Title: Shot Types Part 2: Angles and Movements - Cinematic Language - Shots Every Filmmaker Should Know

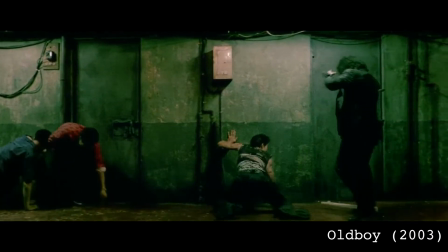That's right, crabbing is also a legitimate camera term too. One of my favourite uses of a tracking shot is this one from Taxi Driver.
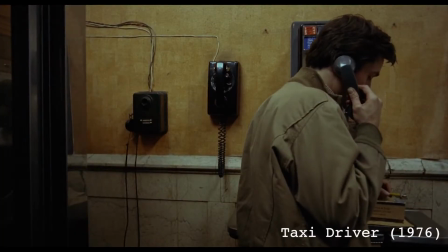Okay.
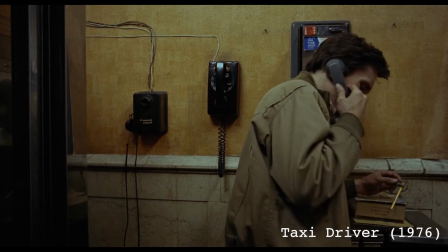Did you get my flowers in the...
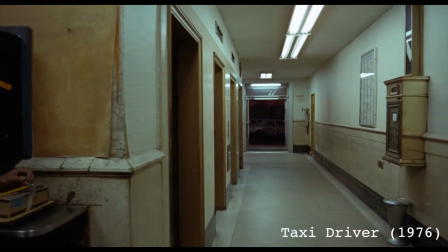If a tracking shot's main purpose in film is to follow the subject, what does tracking away from our main character to this empty corridor tell us? Reply in the comments if you have a theory on that.
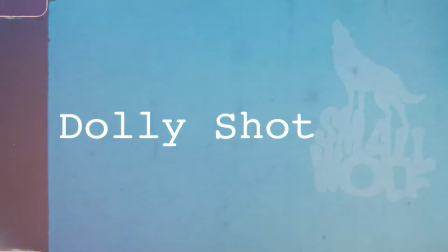Okay, so some may say that a dolly shot is just another word for a tracking shot, and in some instances they'd be right. The terms do overlap in some areas, but for the purpose of this video, I'm going to keep them as separate techniques.
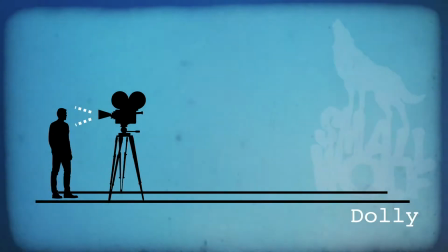So, a dolly shot is where the camera is mounted to a wheeled device that normally runs on a track, much like a train track, and much like the tracking shot before.
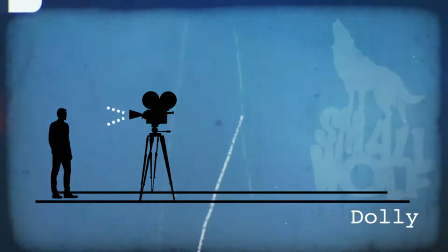But here the camera moves towards or away from a subject. Moving towards a subject is sometimes called a push-in or character dolly, and nobody loves a push-in more than Steven Spielberg.
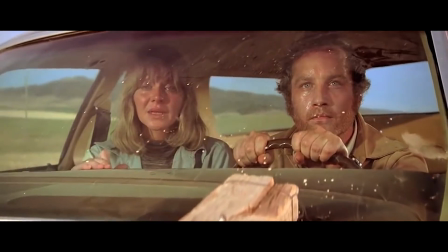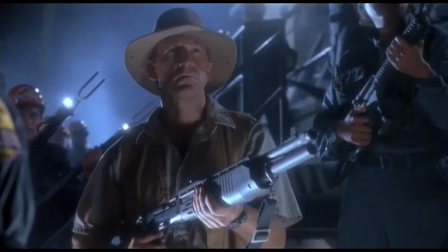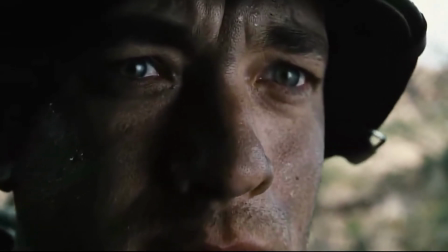Not to be confused with a zoom, where the camera remains stationary,
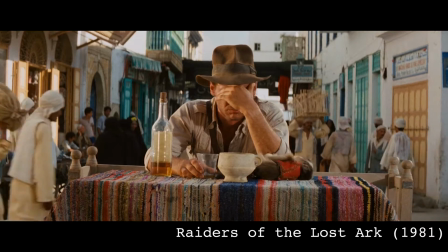the dolly shot moves the camera in space to be closer to the actor, making it a much more subtle technique.
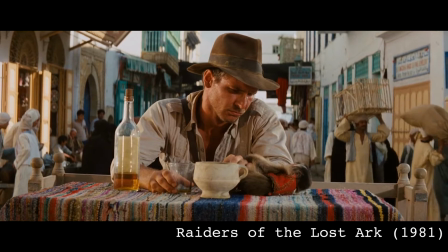This type of shot is usually used, particularly by Spielberg,
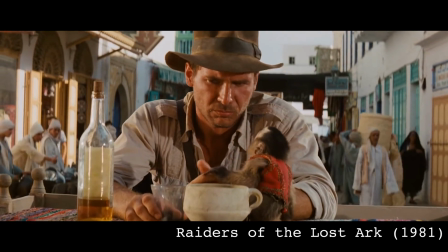to show a character having a moment of realization or reflection, or to show that a character is going through some kind of change. We are subtly bringing the character and their emotions closer to the audience.
With the power of Grayskull.
The dolly shot can also be used to just tell a story or have a certain effect on the audience.
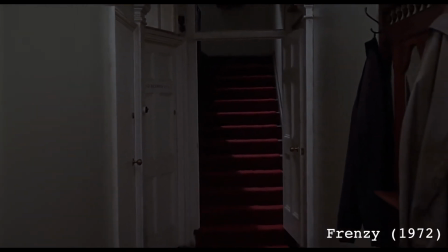In this shot from Hitchcock's Frenzy, the camera dollies out away from the scene of an occurring crime to show that it is going unnoticed,
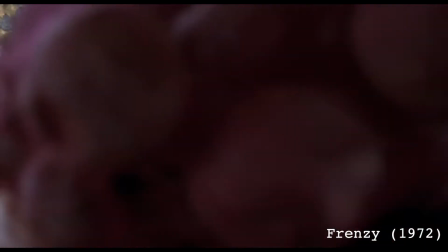in broad daylight, as everyone goes about their business outside.
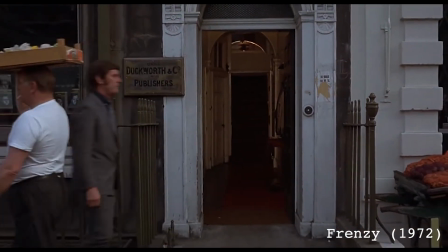In the context of the film, it's quite a chilling sequence, but also quite a technical accomplishment for the time,
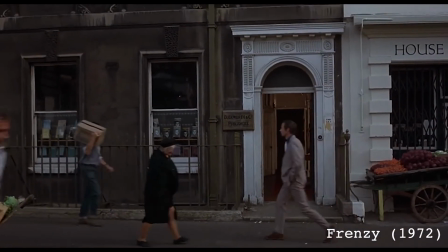as the film crew hurriedly removed the pieces of track in front of the camera before they came into view. A crane shot is an all-encompassing term for any type of shot that is made by mounting the camera to a crane or jib device. Cranes differ in size and type, and sometimes have a camera operator sitting on top, unless using a more modern version that can be controlled remotely.
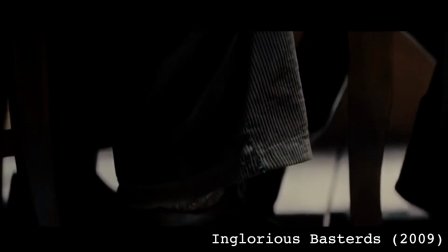One type of crane shot is called a pedestal shot. This is where the camera moves up or down a subject whilst remaining parallel to the ground.
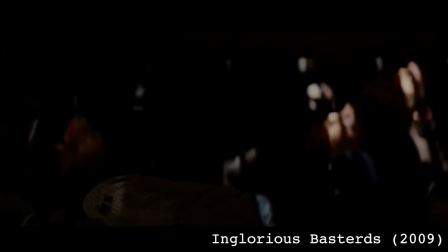Used here to great effect by Tarantino,
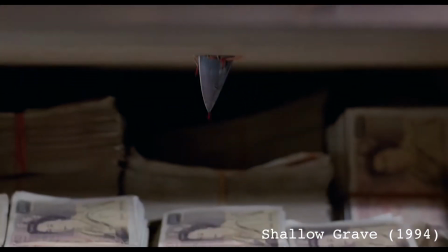and years before by Danny Boyle to reveal something of great significance right underneath Ewan McGregor's character in Shallow Grave.
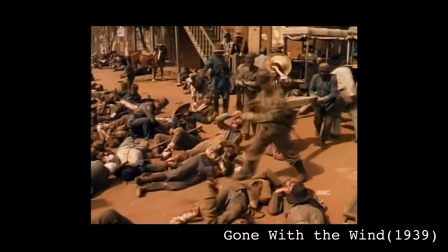Crane shots can also be used to create a sense of scale or wonder,
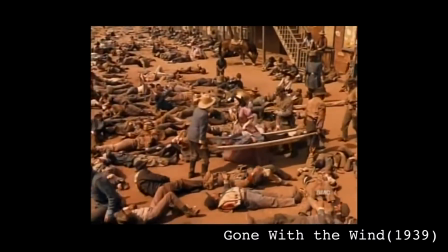and are often used to reveal a location or huge event that was previously unseen, taking the audience up high with it,
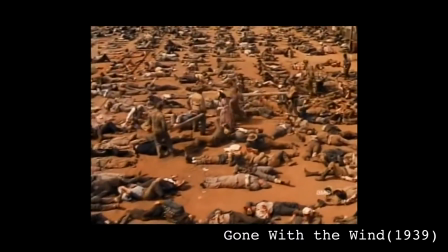allowing us to fly up and over the scene with the camera and view it from a high vantage point. By travelling this way, it feels much more dramatic than just cutting to a higher angle. The aerial shot is filmed from far above the scene at an angle,
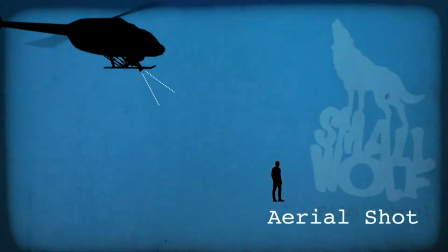usually moving and sometimes filmed from a helicopter or other aircraft, but more commonly now with a drone.
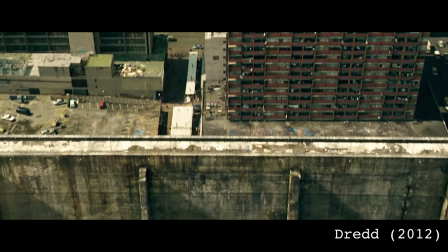An aerial shot allows the audience to see what is going on below in an epic scale, like the crane shot but turned up to 11.
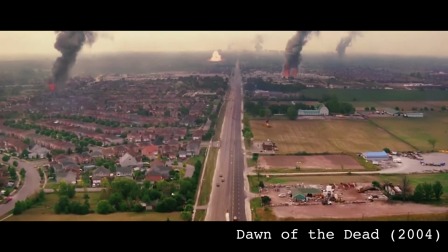Quite often an aerial shot will be used to establish a location or to help establish the world we are in.
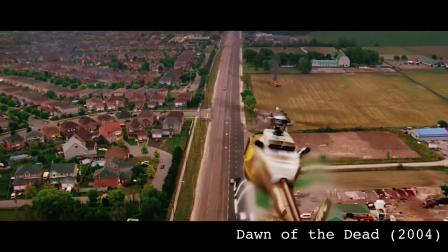In this shot from the 2004 Dawn of the Dead, the aerial shot is used to show just how chaotic the world has become in a short amount of time.
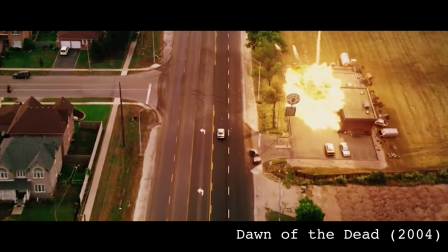It somehow makes the event seem much more unexpected and sudden.
Avoid the stadium and proceed to other locations.
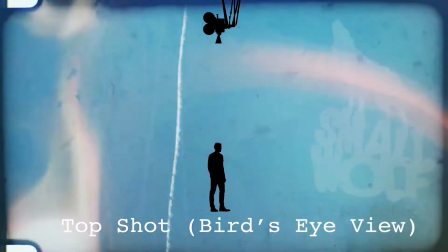Unlike the aerial shot, the top shot looks directly down on the subject or scene rather than at an angle.